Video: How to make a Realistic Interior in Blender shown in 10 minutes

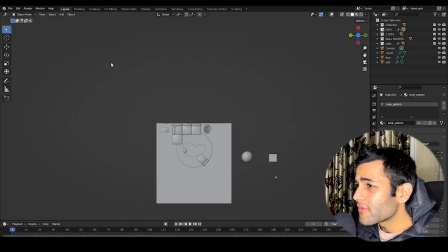8:13 And I'm just giving everything a texture.
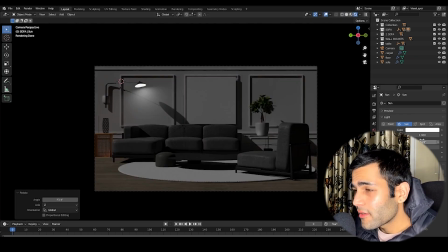8:17 Now the lighting starts. So at the very start, as you can see, everything is looking very flat.
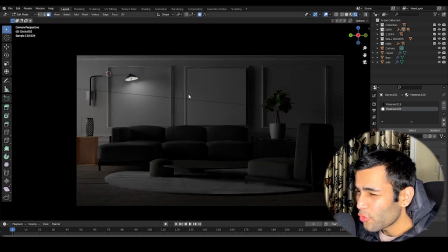8:22 And the main reason behind it is that there are no walls and the light is just freely traveling.
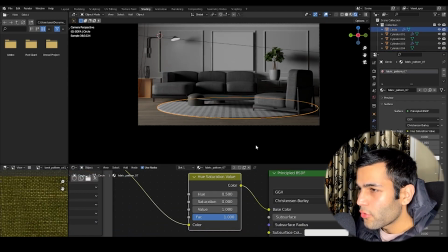8:28 And there is no window or there is no wall that
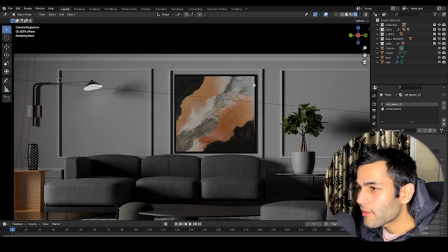8:33 can sort of block some light and just let some part of it penetrate through it.
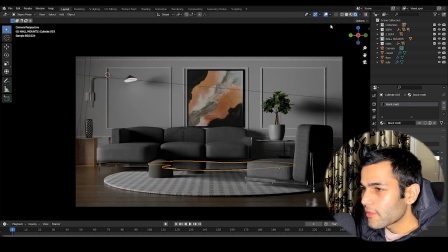8:38 So that's what I ended up doing. I created walls and I ended up creating a window through which the light will come.
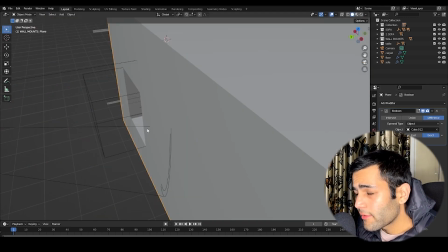8:45 There you go. And I created this window with the help of Boolean modifier.
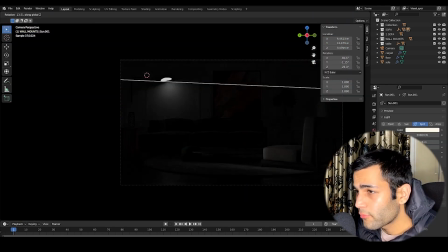8:50 So you basically used a cube and I put it through a wall and I applied the Boolean modifier on it.
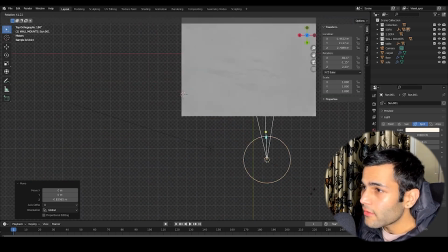8:57 This scene compromised of three lights at the very end. There are two spotlights.
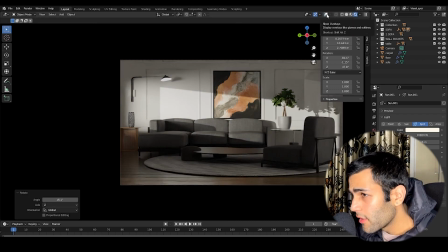9:02 There are actually, I believe, three spotlights and one sunlight. Sunlight is just to basically fill any gaps that I might have left.
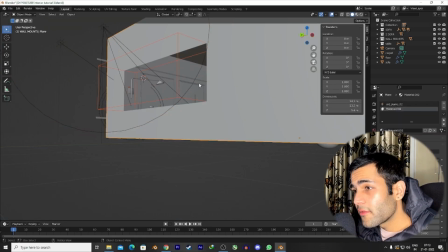9:09 And there are two lights on the left window.
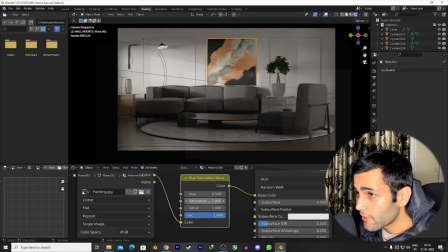9:14 And spotlights on the left window. Then there is one more sunlight at the same spot, which basically fill up the entire space.
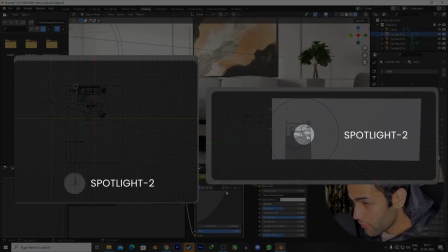9:22 And there's one last light, which is on the front, which will end up coming in the scene later on.
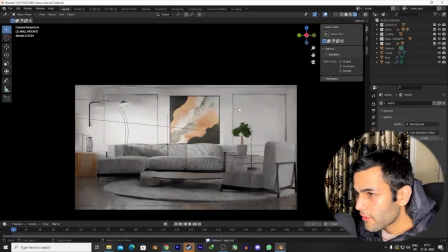9:27 You will see it in a second. There you go.
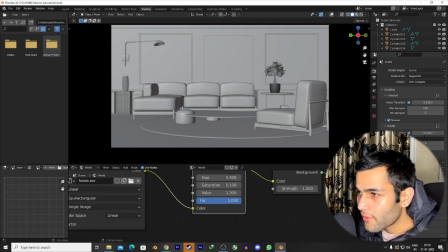9:32 And that's the same principle I'm going to use. I tried to do some renders. I was not completely happy as it was looking a bit too bright to my liking.
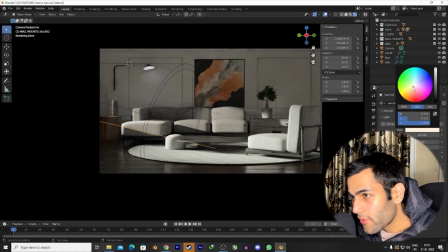9:40 And the fabric texture was a bit too thick, so I shortened it. There you go. I've created another window on the front panel and I've covered it with a wall.
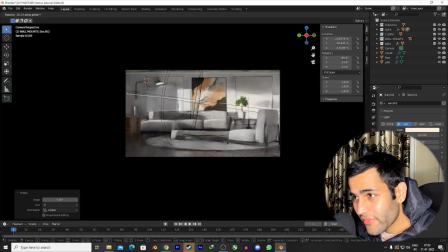9:47 Again, the same principle. It gives it that depth and dynamic look which I wanted.
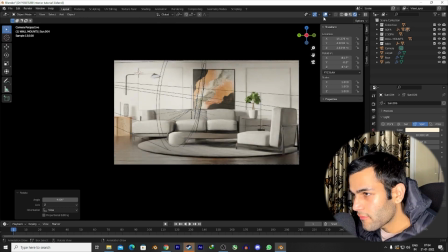9:53 Now, I'm just basically changing the radius of the sunlight so it covers up the whole space, and we're nearly almost done.
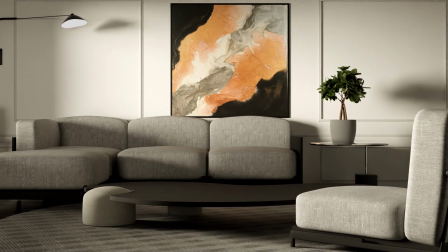10:01 I'm pretty sure we are about to do the final render, and there you go, that's about the final look we had, and hopefully you get some insight into this. So yeah, that's how you do it. And if you have any doubts, you can reach out to me on my Discord server. It's a link, all the links are in the description, the textures, the 3D model for the plant, and my Discord server and our website. And if you do end up creating something cool with the help of this tutorial or my walkthrough, whatever you want to call it, then make sure you post it on Instagram and use the hashtag cloudart, or send me a message on Instagram. I would love to see what you guys create with it. And I guess that's about it. I'll see you guys in the next one. Bye.